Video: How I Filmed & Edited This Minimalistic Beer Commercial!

Hey everyone and welcome back to another explanation video where today I'm going to explain how I filmed and edited my latest beer commercial.
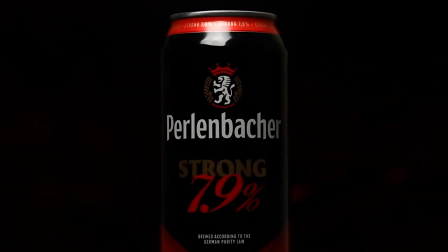Before diving into the video I would like to give a quick shout out to James Kelly who inspired this commercial.
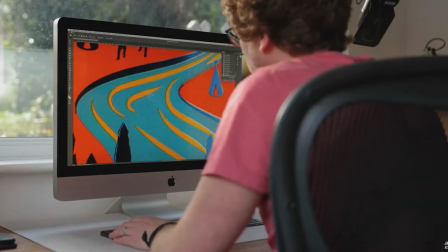22s
He's a great content creator and undoubtedly very underrated for the stuff that he creates.
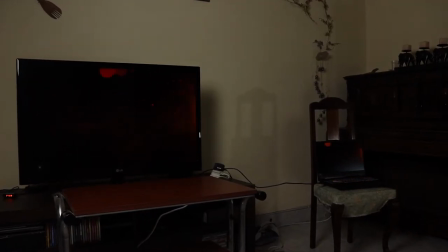27s
Links down in the description. Back to the video. Rather than using a green screen I decided to display some stock footage on my TV and use that as a background instead.
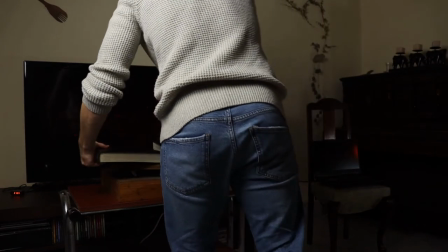36s
To rotate the beer I used a DIY turntable and placed two books which had black leather covers as well as a glass sheet and the beer itself. When rotating the beer I stumbled upon a slight problem, my reflection, which meant that I had to improvise. The main idea for this video was to make the lion come to life.
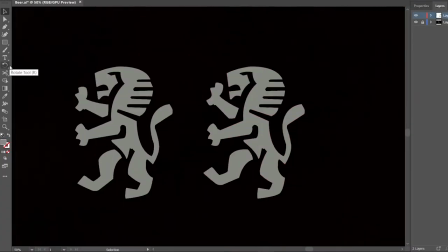59s
To do this I had to recreate the lion on Adobe Illustrator and change his pose a couple of times. Preferably I should have drawn 12 different poses so I'll have 12 frames of him going up and 12 frames of him going back down, giving me a nice smooth 24 frames per second stop motion. However that was too much work for something that I'm creating just for fun, so I settled for four illustrations giving me an 8 frames per second clip. The first few seconds of the video are very simple.
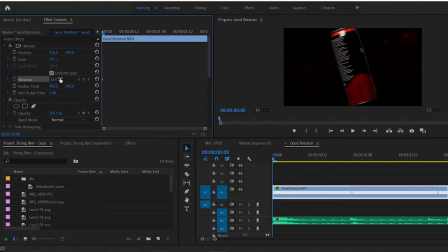88s
I used one of the rotation clips and keyframe the position and size to make it seem as though the beer is floating into frame.
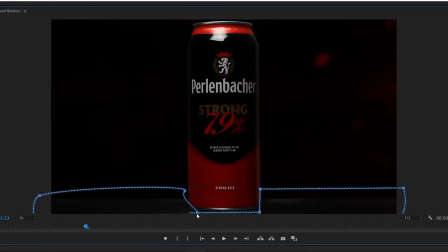95s
To increase this effect I masked the surface and darkened it to the point where it blended in with the background. To transition into the clip where the Lion comes to life I actually transitioned from a video to a close-up photo of the beer. I added a motion blur and quickly enlarged it to match the size of the beer in the close-up photo.
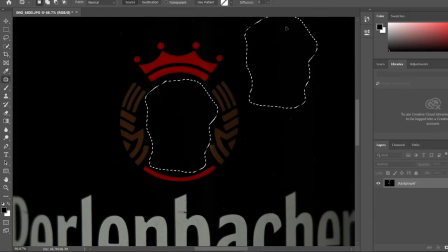113s
I took the image onto Photoshop and cropped out the Lion logo so that I'll be able to paste the illustrations onto it in Premiere Pro.
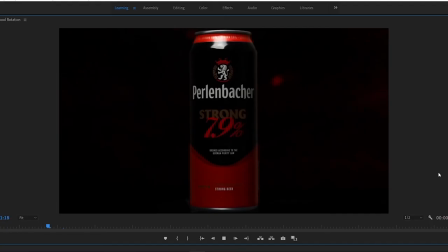121s
However, using a close-up image of the beer meant that the background was going to be static.
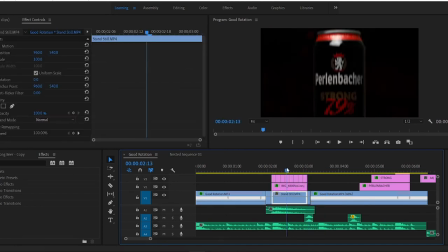126s
So to combat this, I took a close-up video of the beer, placed it under the image and masked out the beer can. After the line comes to life, I repeated the same process that I did in the beginning, where this time instead of zooming in, we're actually zooming out.
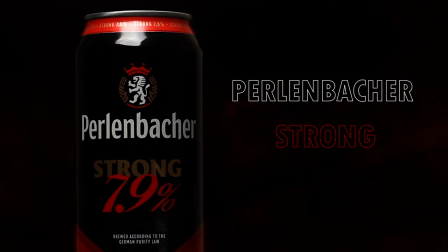141s
I moved the bottle to the left, popped some text according to the music speed and edit some sound design to complete the video. Guys, I really enjoyed editing this commercial especially since I was trying something new. With that being said I hope you guys enjoyed it too and if you did then slap that like button and as always I'll see you in the next one.